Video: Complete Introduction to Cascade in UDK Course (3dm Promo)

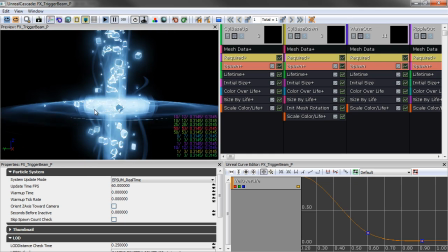We've got these shockwaves here in the middle, which give volume, you know, and we're doing some Fresnel tricks.
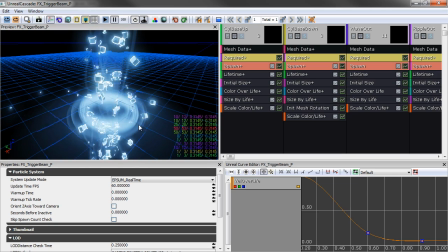We're also doing some distortion with the material, so we can see the grid here that's jiggling around. So this is, you know, another example of a different approach.
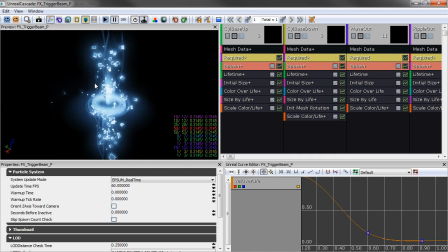This is very stylized. This might be, without using names, this might be used for like a music game, let's say.
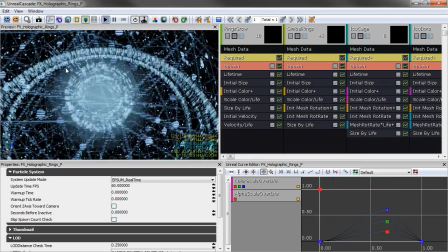And then the final example I'll use is actually from the visual effects production series that we've done here for 3D Motive.
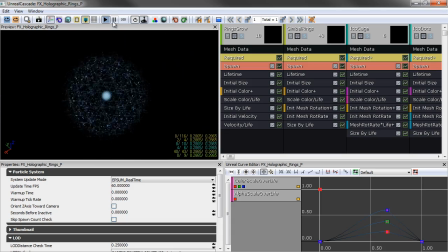And I'm going to go ahead and pause it because so much is happening so fast.
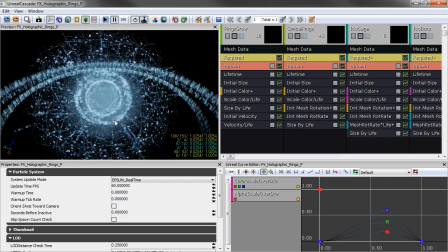But this is a very, you know, visually complex and in-depth particle system that's using,
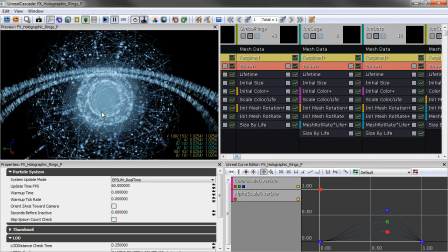I think it's about 6 emitters here we can see, and lots of cool different material tricks happening with this panning element. We're using lots of different meshes, so this has really good volume as we go around. And this has a very, you know, sci-fi stylized approach to it.
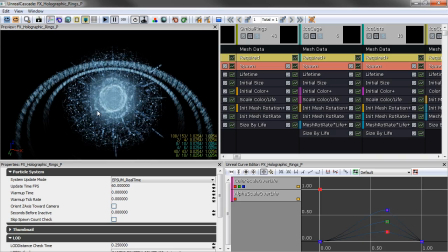So these are the different things, and this is the power that we have as visual effects artists. So let's go ahead and get started with our first chapter, and we're going to talk about the Cascade interface.